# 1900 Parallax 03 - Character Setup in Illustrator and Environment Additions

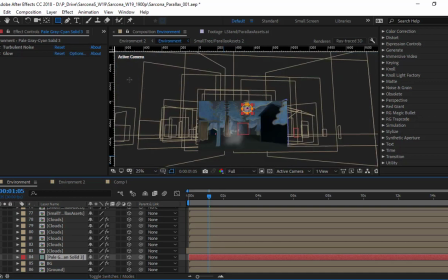499s
You'll find that the more details you have inside your scene, the closer you're going to be to getting it to a finished piece.
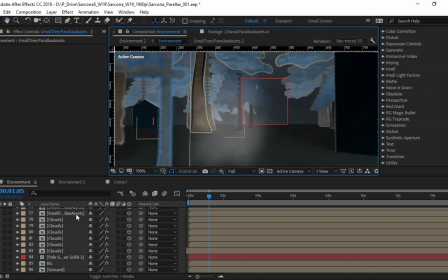507s
Other stuff in here that you may not even notice is I have several layers of just clouds.
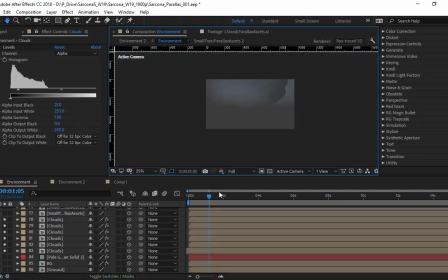514s
So these are basically just like smoke kind of in the scene. And I basically put this throughout my entire scene just to feel like it has some sort of depth to it.
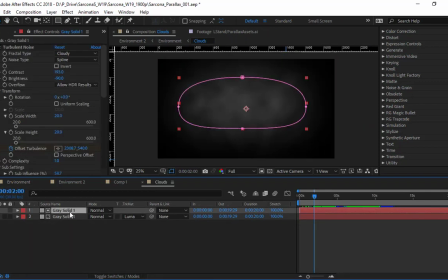529s
Each one of these things is a solid with a turbulence and a mask on it. And then I've just animated, I've animated this turbulence offset, so that's what makes it go left and right.
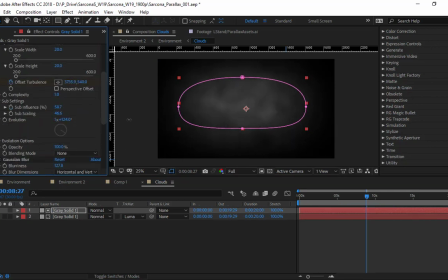546s
And then I've also animated the evolution, and that's what makes it feel like the smoke is actually moving. And then you get something that looks like that. All right, so that's as far as I did from last time.
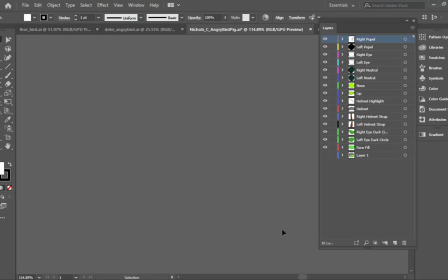561s
So for your Angry Bird, not Angry Bird, but your character stuff that you're going to build,
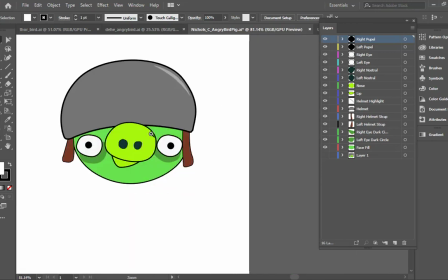566s
like I mentioned before, you want to keep in mind the direction that your character is going to be facing.
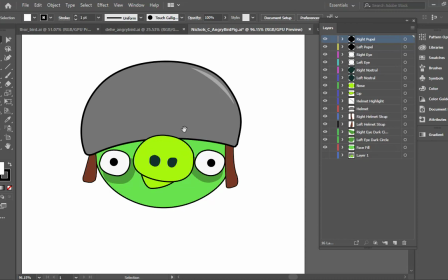571s
So if your character, like mine's going to be jumping out from, like jumping sideways, so I want to see the front of his face, so I would draw it from the front is how I would draw my character. These are past assignments. We did it differently, but it's very similar to what we're doing now.
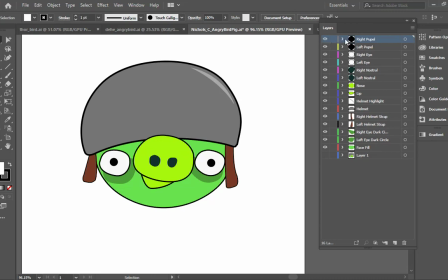588s
Anything that we're going to animate needs to be on a separate layer. So right pupil and left pupil are on separate layers.
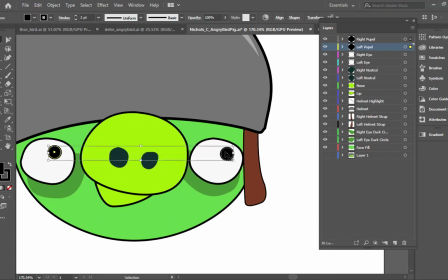595s
That way when we get inside of After Effects, we could actually animate these things moving as we need to. I would also recommend, if you do have your pupils, you would separate each one onto its own separate layer. That way, in case you needed to move one pupil one way, another pupil another way, you could do that.
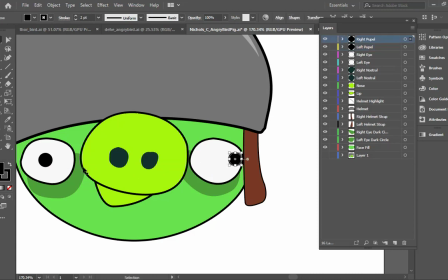613s
Just as a for instance, let's say I move this here, it might make sense to have that one, you know, kind of there versus having it in the same exact spot as it. You may want to tweak it some. Or if you wanted your guy to go like cross-eyed or something, you can't do that if they're both on the same layer.
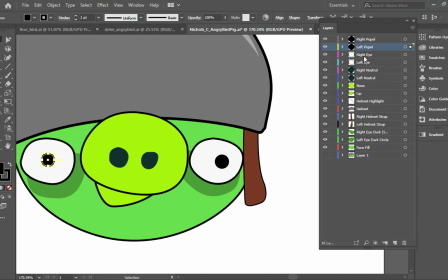632s
So I would say keep your pupils on separate layers. This one is a little bit further than they needed to go. They actually put each eye on a separate layer. Each nostril is also on a separate layer. The nose here and the nose there are on separate layer, or the lip is what that is.
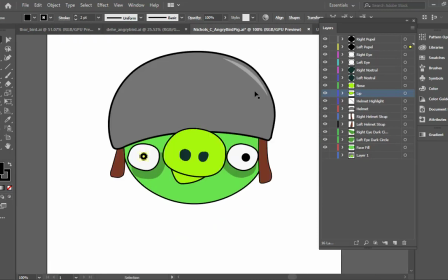651s
The helmet's on a separate layer, so that can move. And the highlight is also on a separate layer.
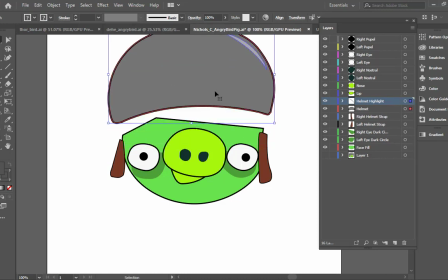656s
Those could have been on the same layer. That way they both move together. And if this is going to be something that would come up, obviously you'd want to build the entire bird's head there,
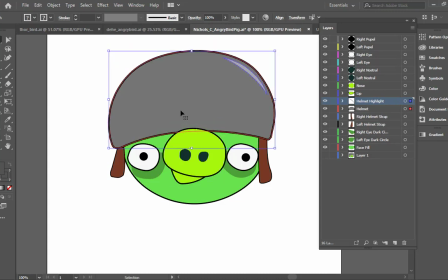664s
or at least enough of it so that as the helmet did, let's say the character jumps and his helmet comes up and then comes back down.
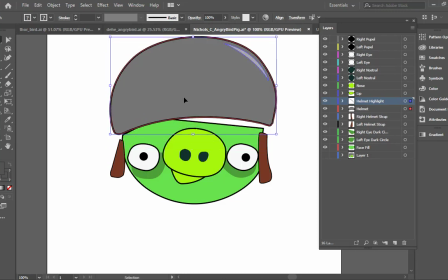672s
If it comes up too much, we lose that illusion of, you know, it being actually on his head.
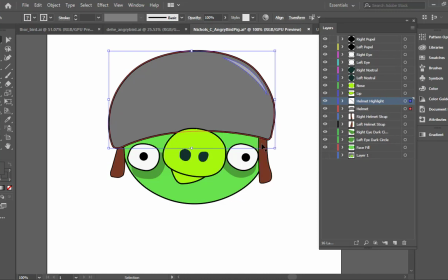677s
And the same thing with these like helmet straps. We'd want those to also be part of that whole group of that for that. These things here, and then there's the face fill. Okay. Here's another one.
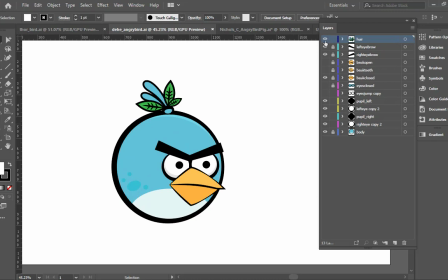690s
This one's from a 3/4 view. And again, you'll see this one has little hairs at the top of here. They have the left eyebrow and right eyebrow separated. That way they can control the eyebrows if they want to control the eyebrows. This one also has several different beaks.
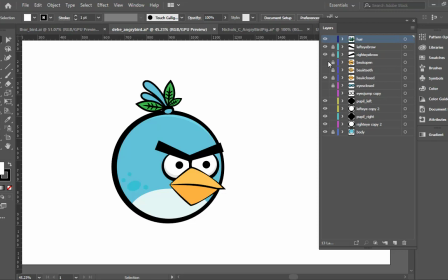706s
If you wanted your character to have different expressions, you can do that by switching between different layers. So if this bird has his mouth closed here, and then I want to see his teeth, I can just switch between these two different layers.
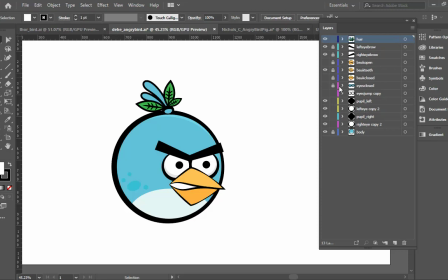721s
I can say, okay, in one frame it's closed, the next frame the beak is showing the teeth, and the next frame the beak is open. Okay. Now it will not transition between all of these, it'll just jump between them, but it happens so fast for what we're doing, it works fine.
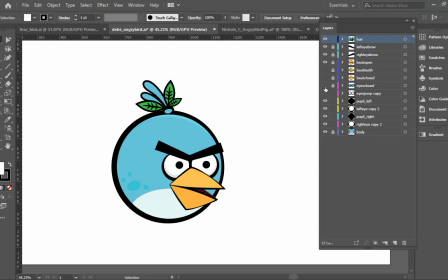737s
Same thing with the eyes closed. Here's one with the eyes closed, there's one with the eyes open. So I can toggle that on and off. Here's pupils left, here's pupils right. So again, we can control it separately, and then here is body.